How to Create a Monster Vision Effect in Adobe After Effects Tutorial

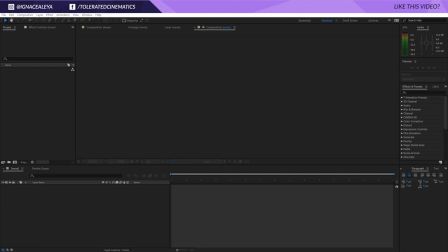0:00 from toleratedcinematics.com, and today I'll be showing you how to create a monster vision in Adobe After Effects.
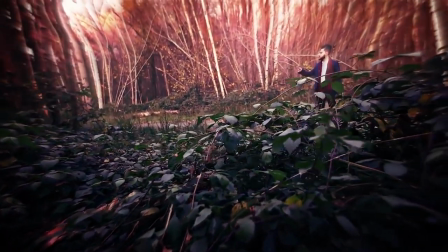0:07 It's really simple to create, but we used that in our short film and some people were wondering how we did it.
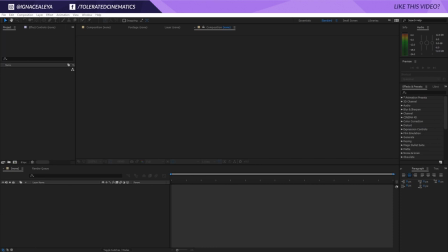0:13 So if you want to follow along with this tutorial, you can download the footage in the description so you have the same footage as I do, and I will right click and import that file. Import it in After Effects and just drag it immediately in a new composition, and there we have it.
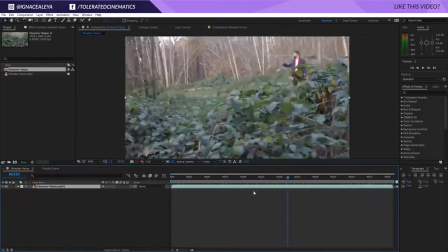0:26 We have some footage from in the bushes watching what I'm doing here.
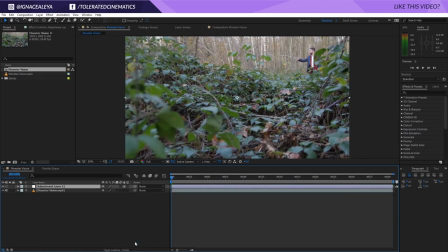0:30 So I will right click new and add a new adjustment layer, and there I will add a few things to. So I will go to effect, distort, and add a bulge effect, and you're going to see some buttons, well, on the edges of that circle.
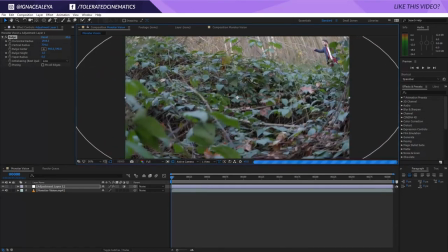0:45 And if you drag them out, you can actually make it as large as you want it to be, something like this, so it covers the whole canvas. And then I will also click pin all edges so you're sure that all the edges are actually okay. Then I'm going to lower this to something like
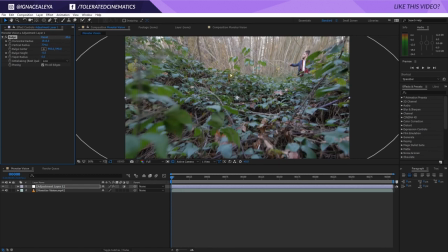1:03 -0.5, and this is going to make it like it has a bigger field of view, so changing that up a little bit. Then I will right click new and add a new adjustment layer, and here I will add an ellipse tool. So double click on the ellipse tool here, and then I will see that I added a mask. Here I will subtract that, so now it's not going to be additive.
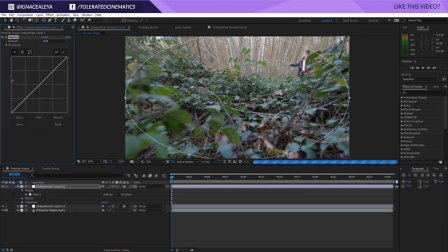1:22 If we click on the adjustment layer effect, color correction, curves, we can drag down or curve so it becomes darker on the edges.
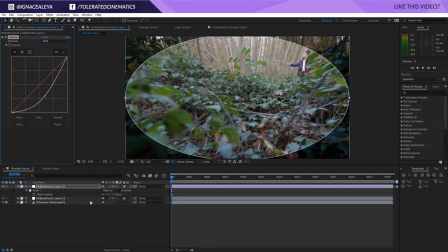1:30 Now we're going to press F on the keyboard to feather our mask right here. I'm going to increase that like so.
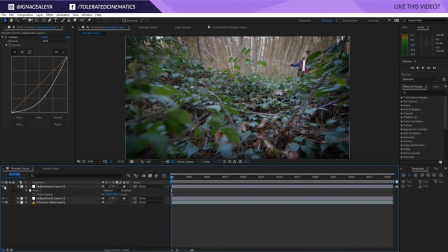1:36 Now we have some darkening edges, which looks a little bit more focused towards the middle here, towards the center.
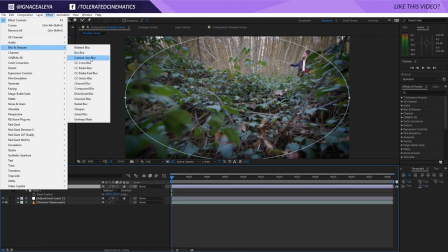1:44 And then we can also go and affect blur and sharpen, and maybe add like a CC radial fast blur.
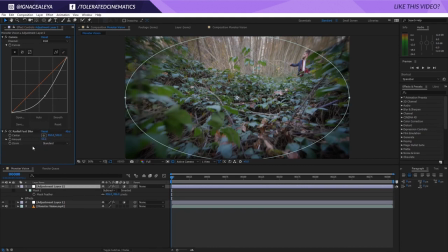1:51 And then we can just increase this to something like 50, which seems about right, but also just on the edges, and that's going to blur it like there is a lot of motion going on these edges.
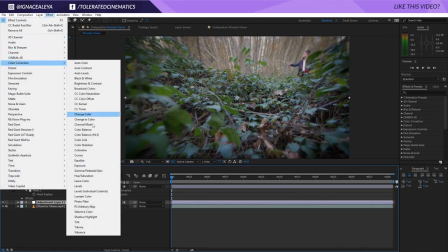2:02 On the first adjustment layer, I'm going to add another color correction tag, curves, and here I'm going to add some contrast in.
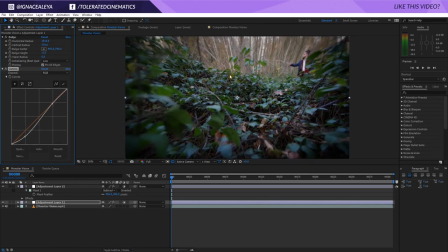2:09 So I'm going to lower my shadows and brighten up my highlights, and then I will go into the red channel, increase it a little bit in the highs, and decrease it by much in the shadows right here. So we get these green shadows. Increase the shadows here as well.
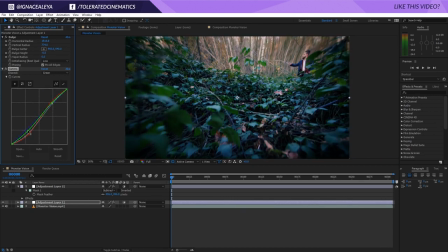2:25 Play a little bit, so maybe decrease the greens and keep it blue. For the blue channel, we're going to increase just the shadows. Okay, go back to the red, and I think it's a little bit too much in the highlights here, something like this.
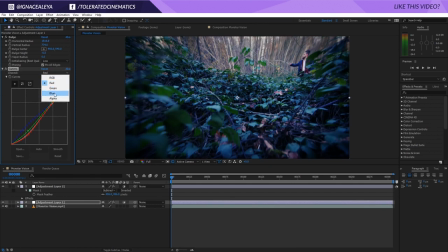2:42 And also, I think it's a little bit too much blue here in the highlights. But now we get something like this, which looks a lot better and like a lot more monster-like. So that looks okay.
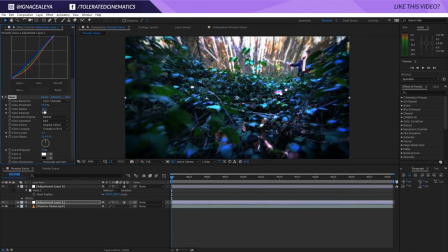2:54 Then go to effect, stylize, and you can add some glow if you want to like overexpose the highlights right here. So if we increase the threshold and just increase the radius here,
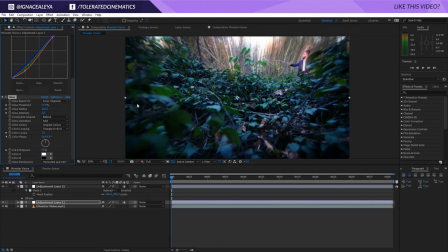3:09 and also increase the intensity, you would get some things like this. Could work if you're trying to do something like this. Could get you a nice effect like so. You can also go in the original colors and changes to A and B color,
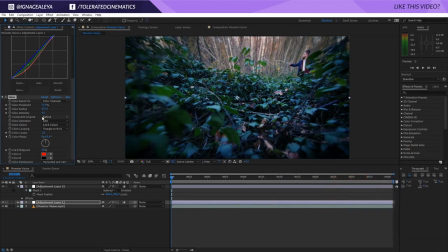3:25 and just change the color here to something completely different, and then just increase the intensity to whatever you want it to be. And the red really kind of makes it like it's a monster, so I'm going to decrease the threshold a little bit more.
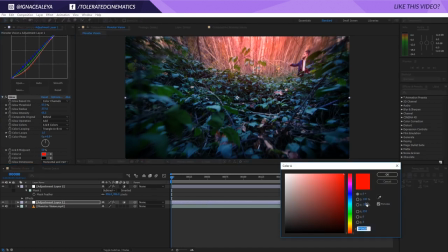3:44 And this could work. You can play around with these colors.
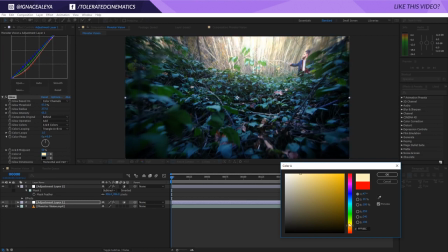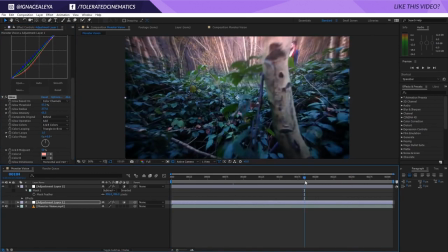3:58 Maybe keep it as simple as this, and now your highlights are just going to be like this red glow, and it's just going to add up a little bit more.